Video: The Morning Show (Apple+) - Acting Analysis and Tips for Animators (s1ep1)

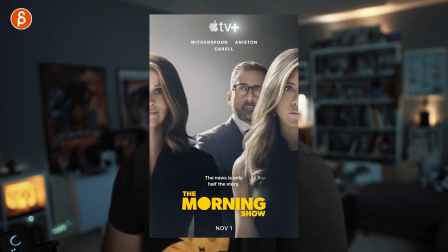(0:00)
Welcome back to the Act Analysis and Tips for Animators, and today I'm going to cover The Morning Show, Season 1, and actually Episode 1, and I'm going to cover things like subtext, character composition,
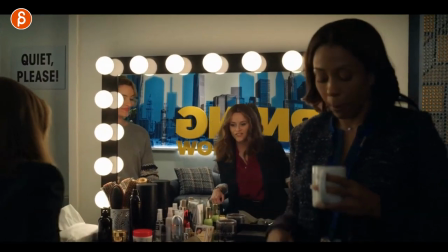(0:08)
character interaction, character gestures, and familiar or unfamiliar environments. There's a bunch of stuff, I have a lot to cover, so let's go. It's a fantastic show, it was great going through those episodes again, Season 2 is going to start soon, it's going to be awesome, can't wait to watch this. But before I go, just in case you're new to this channel, hi, my name is JD, and I do Act Analysis clips like these, I do animation analysis clips.
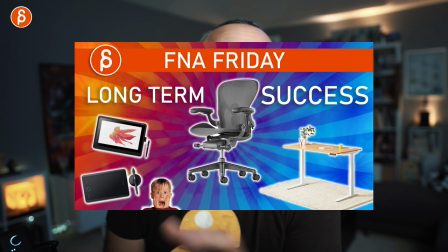(0:32)
I do rib reviews, product reviews. I do lectures. I do a bunch of stuff. This is the beginning pitch. If you watch my clips, you know what that is. It's basically me telling you, look around if you like it and subscribe so you don't miss any of those things. But if you don't like it, maybe hang around and see if you like it later. But that is the usual YouTube pitch, and we'll leave it at that.
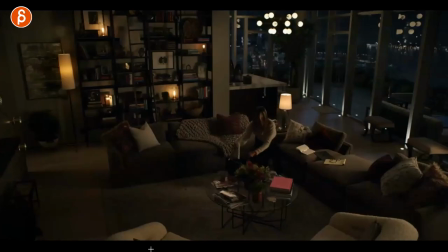(0:49)
Let's keep it simple. Let's get to the sequences. And the first one is about props. If you watch my clips, you know I love props. And this is her getting ready for work in a ginormous apartment holy moly and then she puts on the ring she forgets something and puts on the ring
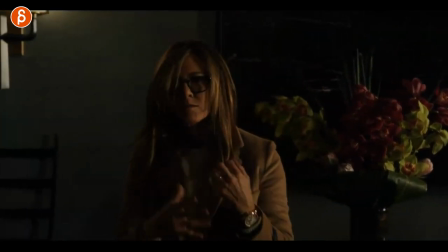(1:02)
and you can see this here she puts it on it was a little bit of pain going through this could be because she doesn't really
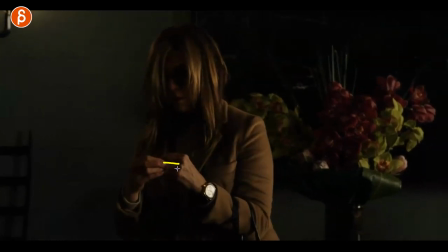(1:11)
wear it anymore because she's not really with her husband anymore she could have a swollen finger it could be all kinds of reasons but to me it's a cool tiny little extra thing it's a little moment that gives us a bit more history about the whole character and this is why i like
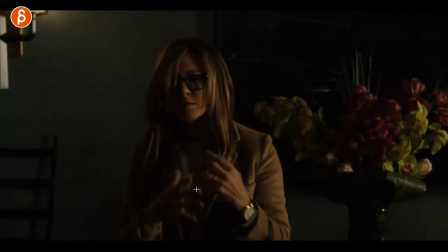(1:25)
props it's an interesting thing where you can show some pantomime that that painful thing but it just gives us an extra layer we get to know
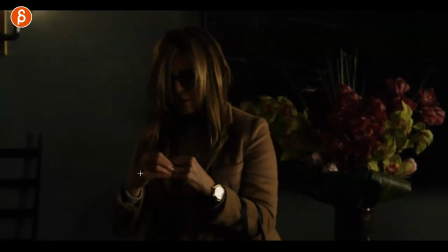(1:31)
the character just a bit more because i like props not just because you have to you know use them where she puts on a watch or has to do something here or just you know or as an animator deal with constraints but it's just again an extra layer to the performance that might
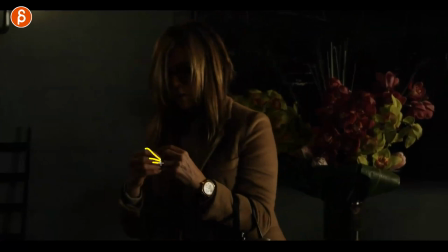(1:45)
be subtle but it gives you an opportunity to show in this case finger detail so that's in terms of polish for animation that's pretty cool you can
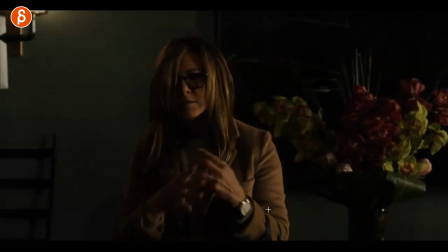(1:52)
show here different facial expressions kind of like a gear change exercise and I totally understand that you have to think about the movements first in
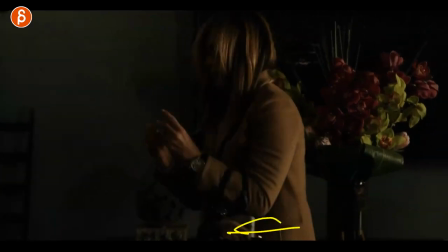(2:00)
terms of the weight aspect of the straightening the turn the weight shift I totally understand and that should be your focus first but once you're comfortable with this
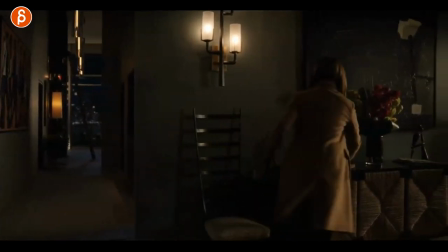(2:08)
and you can do things like these where you know there's all kinds of movements here and you can confidently animate this I think it's cool to think about
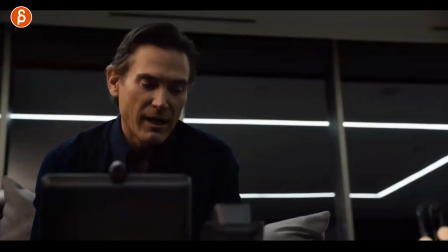(2:15)
those extra layers of performances speaking of performances this is great so there was something bad that happened just in case you haven't watched it i'm
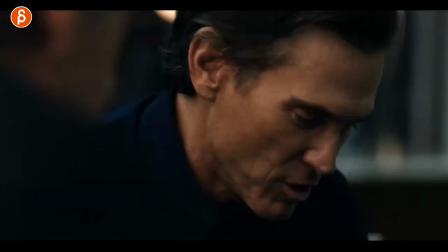(2:21)
not going to spoil too much but they have a phone call so it's them two talking to those two and this is such a great setup where you have
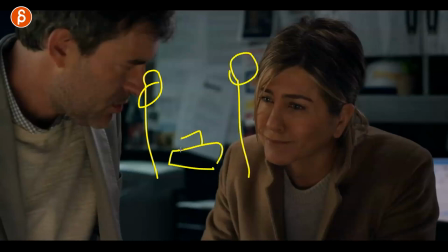(2:29)
character it's one or two whatever and they have a phone it's on speaker and then do you have another group of people one or two again speakers could be multiple people whatever but you get to see what they really think so they pretend to
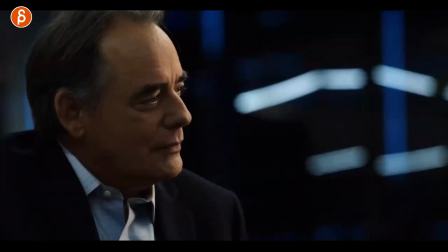(2:44)
be nice even though he says some outlandish stuff and it gives you as an acting person you know an opportunity to show this like he's looking at the other guy going did you
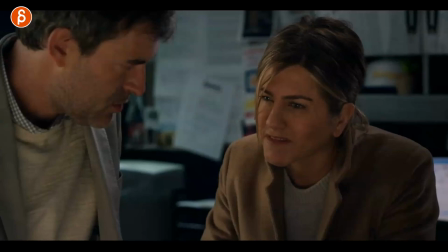(2:52)
really just say this and this is just such a great sequence where they can pretend there's a lot of subtext you can have a anticipation of a reaction before
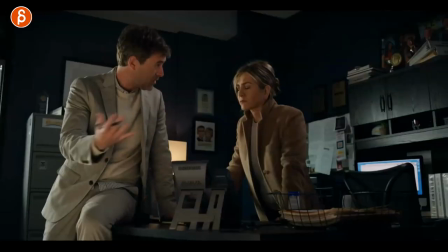(3:01)
the character actually talks to the other person there's gonna be something where you can see where he says something and she does not agree
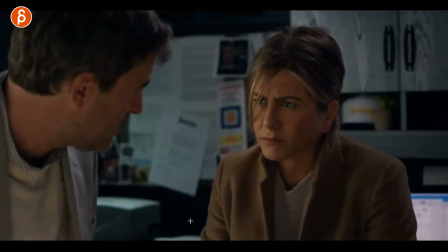(3:09)
at all with what he just said there's so much awesome back and forth and this scene continues
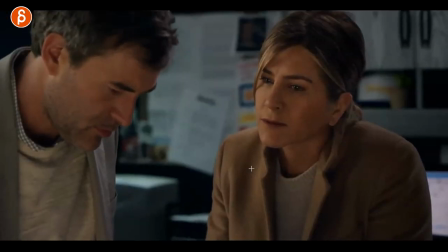(3:14)
where she has moments where she listens and she she can't continue to listen to this and she has a little
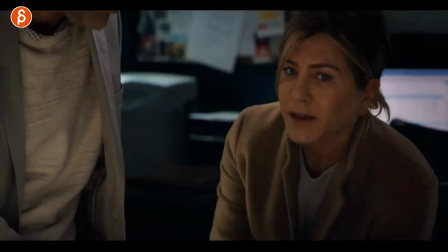(3:20)
okay well let me tell you what's really going on and as she says this she still has some moments where she looks at him either
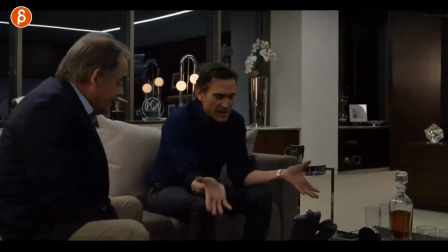(3:28)
for approval or she can't believe what she's saying or there's just so much more you can do and this goes on into bigger reactions where he does mention
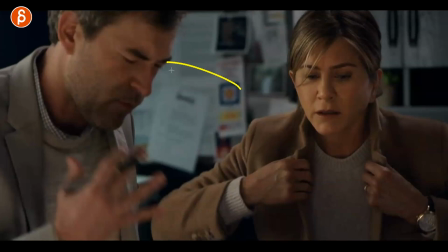(3:35)
something here about money and she has they both have a reaction there there's just so much you can do and this continues
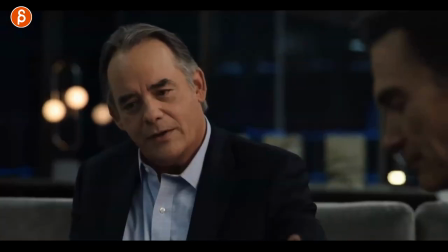(3:42)
and continues and continues and if you do have something like this it's great where once she does this she tells him a specific thing again it's a story thing i don't
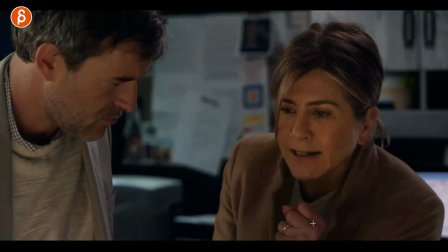(3:50)
want to reveal too much but she has that moment of when she goes back she still has this she still has gestures and reactions even though she is not in the room with these people so think about that if you do have a performance like this where you can show that they're listening
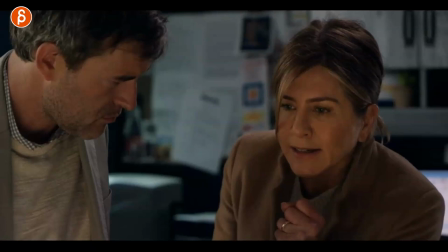(4:08)
to what's going on they can have a reaction and there's a lot of subtext where the voice is all friendly but that's kind of more
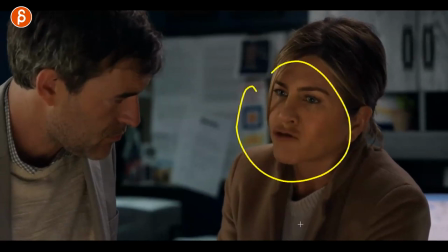(4:16)
what she really feels when in terms of in terms of anger so i think there's a lot of pretend play where you can really show the body language
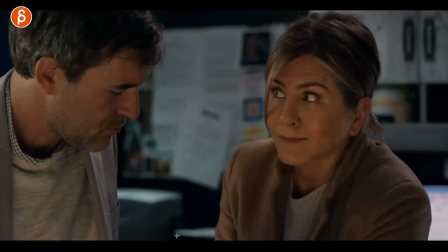(4:23)
despite the audio being nice like this there's so much opportunity with a character talking to someone else over a speakerphone and also
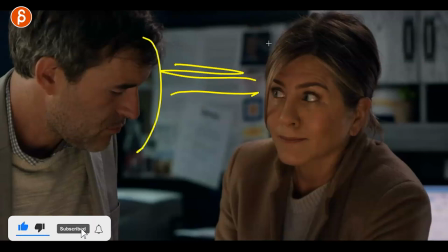(4:31)
having the second character there's a lot of back and forth and there can be reactions to each other's reactions i think there's there's so many layers to this i think it's
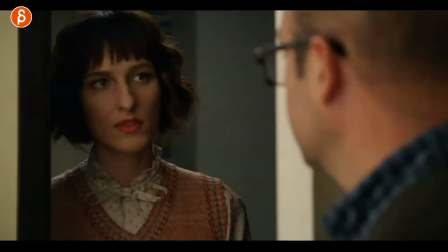(4:38)
just a really great sequence as an animator to explore this one i picked just because of a the reveal it's always like reveals and it's fun to go into an immediate close-up somewhat close-up right where you can show something and there's another close-up but you can go back and forth
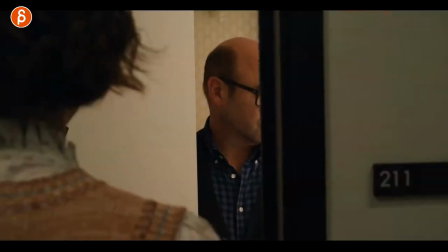(4:52)
but the main thing is that she says in the background i'm ready and this is why he's looking back and then the step back here
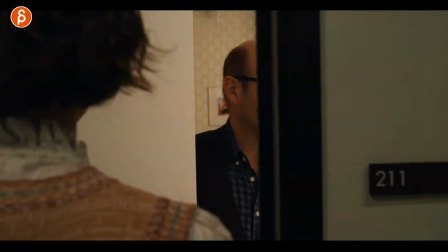(5:00)
is this and that to me is cool as an animator because you can then technically focus if you don't make it too long here go back you can
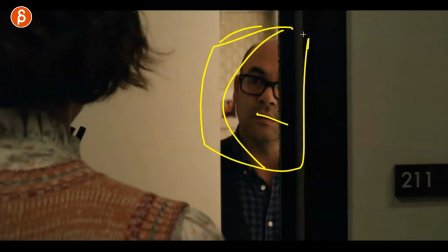(5:08)
show whatever it could be lip sync it could be pantomime but it's a close-up and then
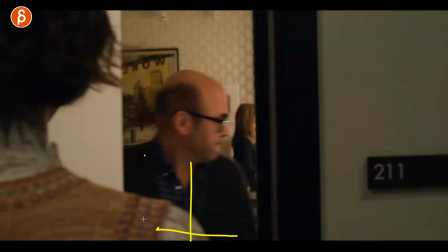(5:13)
after this you can show somewhat body mechanics and a weight shift that it's mostly implied but then the reveal is a
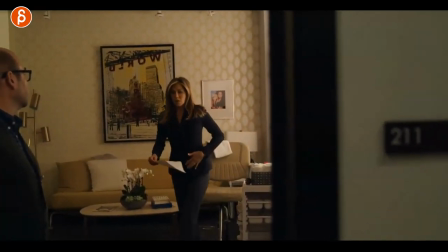(5:22)
full body character and you can see that turn getting up getting ready and walking
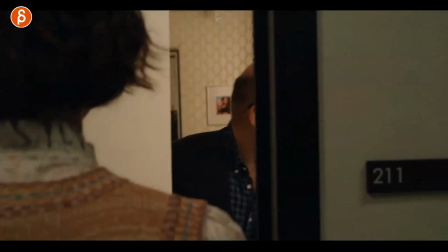(5:27)
that's very complicated from an animation point of view so now within one shot you combine multiple things from a close-up to a full body and this could be
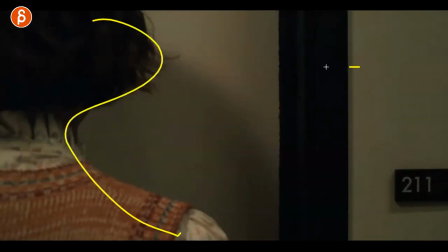(5:35)
interesting for instance as a princess academic reel right imagine she's not here you have text this opens text goes away you can have an
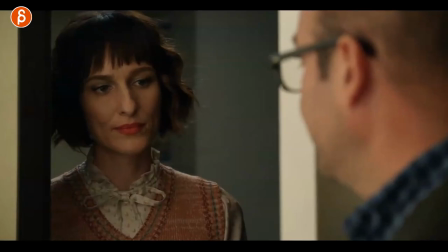(5:43)
immediate very complicated you know like very impressive close-up facial acting and then reveal right after full body mechanics this is all in one
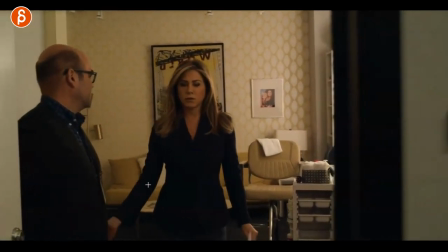(5:52)
shot the cool thing too is that when she exits she does this here there's a little touching of okay i'm okay thanks and you can immediately show a little
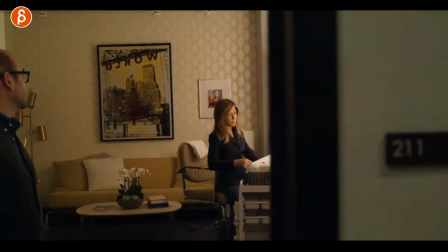(6:00)
bit of their relationship so as you do things like body mechanics imagine this is your assignment of getting out of the chair so you add a swivel chair
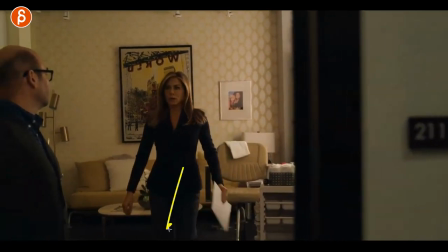(6:08)
that's interesting mechanics of weight weight transfer and then a walk mechanics but if you add another character and you can look at him he doesn't
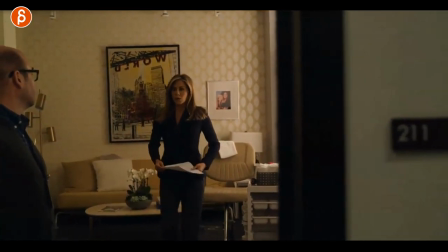(6:17)
do much he just basically nods so from an animation point of view that's not very complicated but if you do this by adding another character and
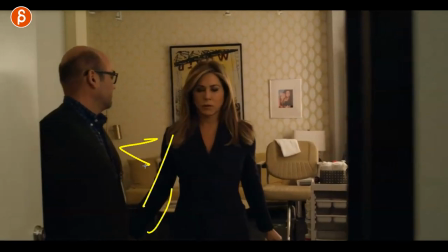(6:24)
then you add this I like that because again it shows their relationship and kind of how they interact and again as I said before it's an extra
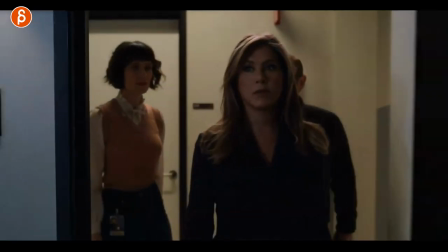(6:32)
related performance that's very interesting to me and actually continuing with the sequence this is cool because as something very important not
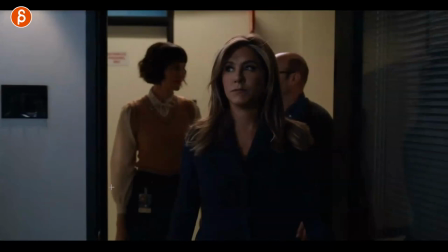(6:40)
to well kind of to her has happened but to her surrounding some other character she has to go back to work and they're all very curious about what's going to happen you
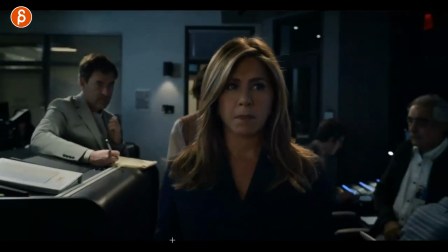(6:48)
can see the looks of them the looks of them of that and then that's kind of cool i like this in terms of this gets a little complicated
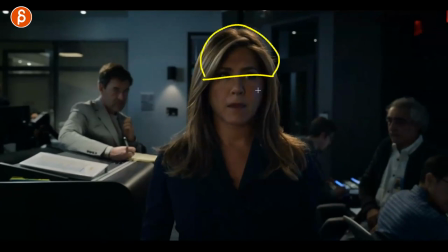(6:55)
because of a walk but imagine what if your character has a hat on like a cap or something and is rotated down so you actually don't see the face and you just add a walk cycle and walking from a to b and you know basically if that is your surface the character is a walk cycle like
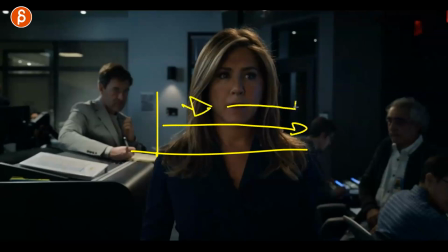(7:12)
that camera is here also going this and tracking this character and that's it but the main aspect is this you're adding
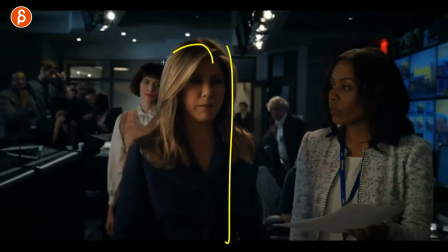(7:21)
this in your animation it's all about people interacting with this character and maybe again just because he or she has a hat on and
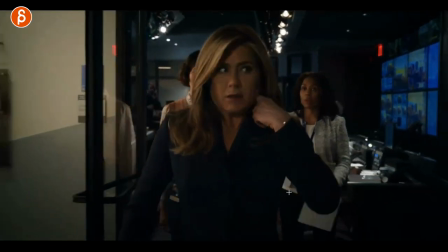(7:28)
just kind of walks and doesn't say anything then you can do stuff like this really those kind of reactions i think that's kind of cool and you can also
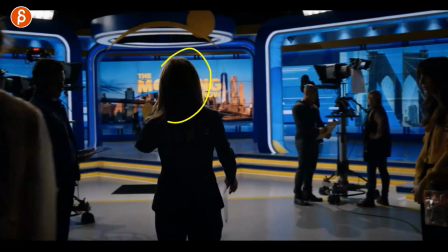(7:36)
change it around where it's the opposite where it's like this so you really don't have to focus on the face and it's just the character's back moving
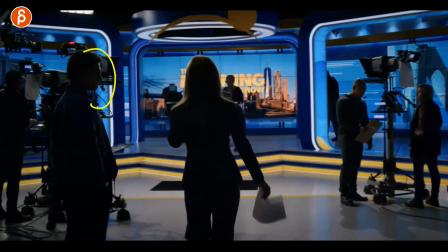(7:43)
forward and then it's all again all about reactions how people look at that person and react to them you don't have to add a bunch of
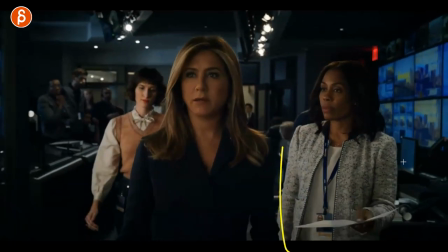(7:51)
stuff like another character walking it could just be stationary people reacting maybe
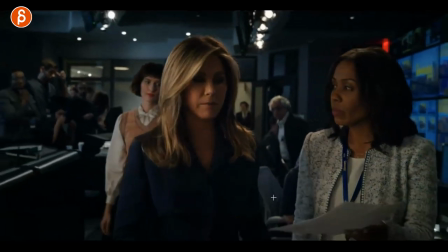(7:56)
walking in like her but that's cool to me as a setup that that
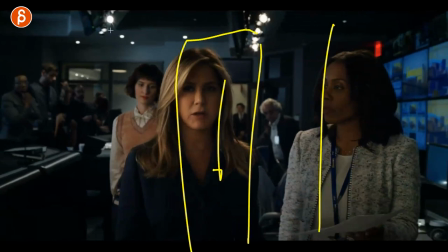(8:01)
walk cycle centered so you don't think in terms of composition in terms of thirds they are centered
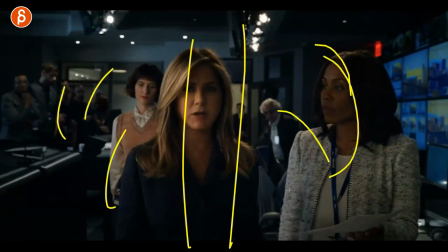(8:06)
and everything is about reactions and you animating pantomimary reactions.
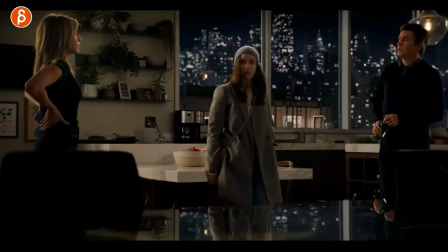(8:11)
I think that would be really cool as a shot setup. This one is about framing. They are a strange spoiler.